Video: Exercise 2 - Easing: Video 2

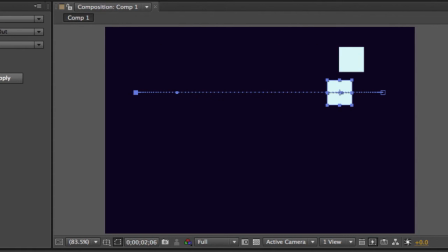[12:23]
Now you can see that we didn't change the value for this second keyframe,
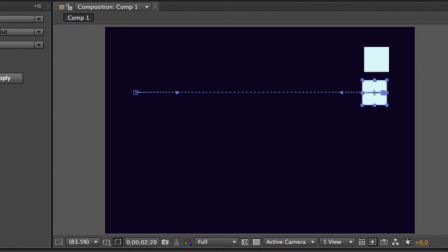[12:28]
so it's easing into that final resting spot, so it's basically ending at exactly the same time. But you can see that this has changed the characteristic of that motion.
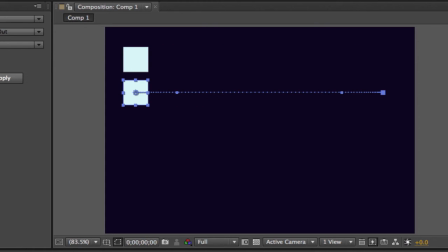[12:38]
Now, when something is moving naturally, of course, if it has some inertia to it, and every object does,
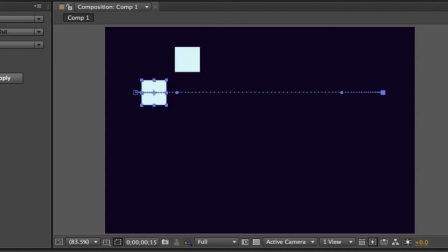[12:43]
it's going to start off slowly, like this second square, and then pick up speed, and as it comes down to its resting spot,
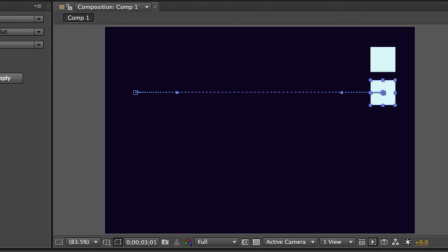[12:51]
it's going to slow into its final resting spot. That is a much more natural motion, and if I play this back,
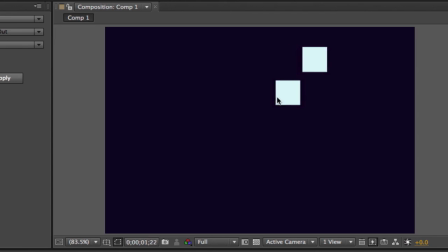[13:00]
and again this motion here that we're seeing expressed by the second square is a much more natural motion.
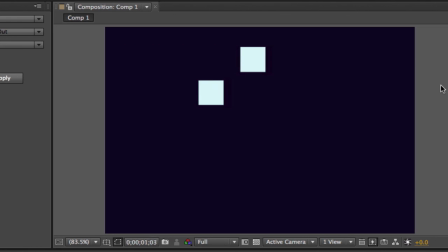[13:08]
Now we can build much more easing into this and we'll talk about that in our next video.